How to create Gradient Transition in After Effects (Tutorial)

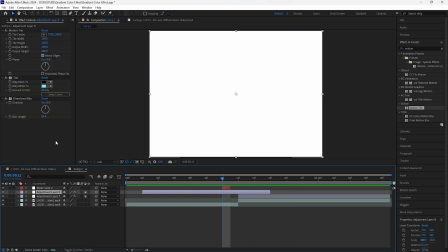But before we do that, go to the second adjustment layer and then go to the tint effect.
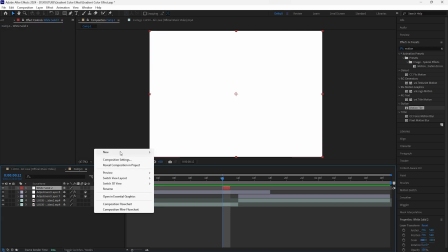And I'm going to copy this color code right here, create a new solid, and then copy that code right here so that it's a blue color.
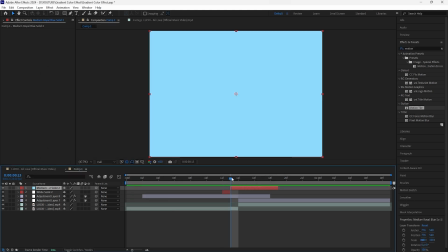Make this layer 6 frames long. Bring this layer 1 frame forward. And the reason why I created this layer is because I want to fade out this blue color into the next clip. I feel like it will make it look a lot smoother. So we're going to keyframe the opacity. Keyframe that at 100% at the start, and then go towards the end, keyframe that to 0%.
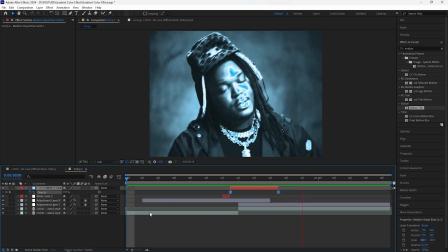Easy ease the keyframes. This is what we have for our transition so far. So by adding that white solid layer and the blue solid layer,
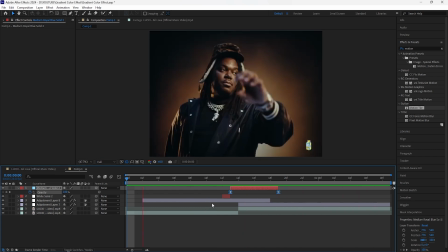I feel like it makes the transition look a lot smoother because we have that flash effect for the white solid layer,
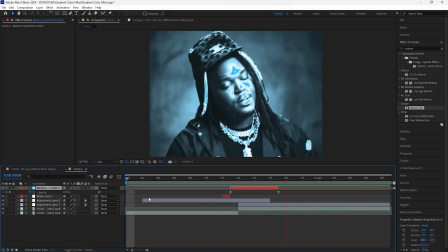and then we have that fade out animation for the blue solid layer. The final thing we're gonna do is create another adjustment layer.
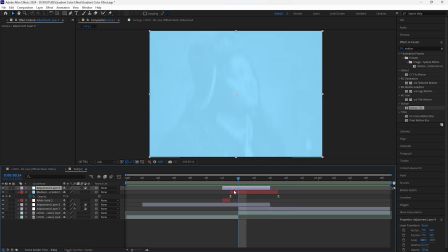We're going to make this layer 6 frames long. Make sure to bring this layer between the two clips because you wanna have 3 frames on the left and 3 frames on the right.
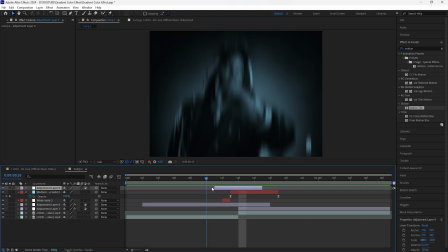For this adjustment layer, we're gonna be using it in order to create a shake so that it makes this transition look even better.
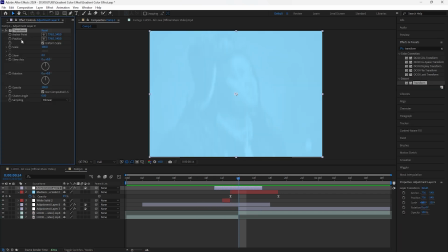So let's add a transform. For this effect, we're gonna be keyframing the position every 1 frame.
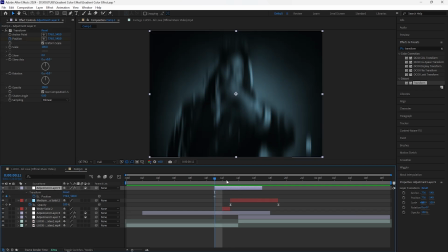So let's go to the beginning of the layer and then keyframe the position. Open up the keyframes, go forward 1 frame, and I'm only going to be keyframing the Y value of the position.
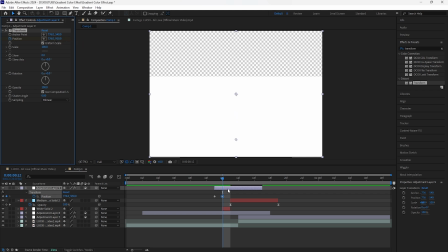So I'll keyframe it like that where it drags the layer down, and then I'm gonna go forward another frame.
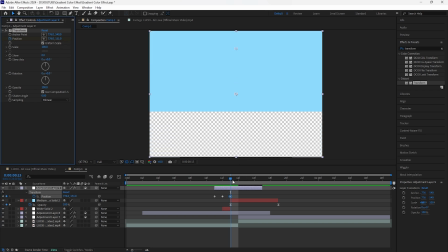Make sure to drag it all the way up. Keep doing that until you reach the end of the adjustment layer.
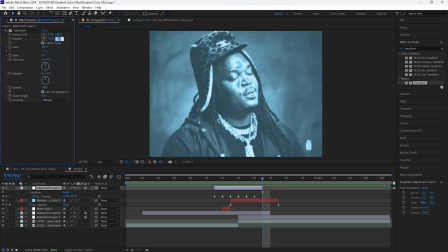For the final keyframe, I'll keyframe that at the original position. Easy ease all of the keyframes.
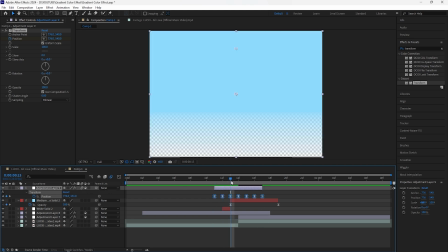Also turn on the motion blur. And because we keyframe the Y value of the position, we have all this transparency.
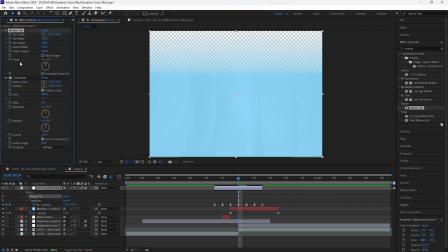So we're going to be adding a motion tile. Make sure to have this effect above the transform. Increase the output height to 300.
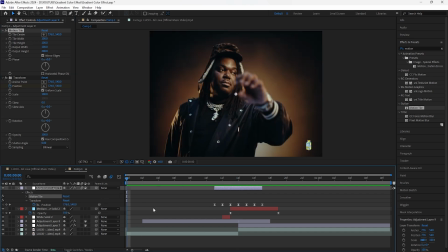Click mirror edges. This is what we have for our final gradient transition.
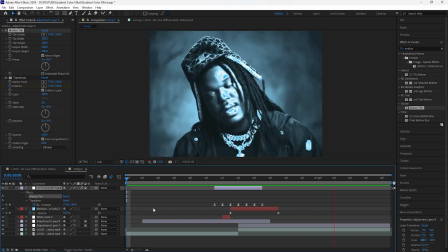So we have that really cool effect where it fades out of the original color of the footage, and then it fades into this really cool blue color for the second footage.
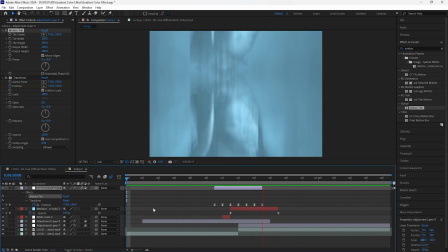And that's all I have for this video. Thank you for watching. Make sure to like the video, subscribe to the channel, and I'll see you guys in the next video.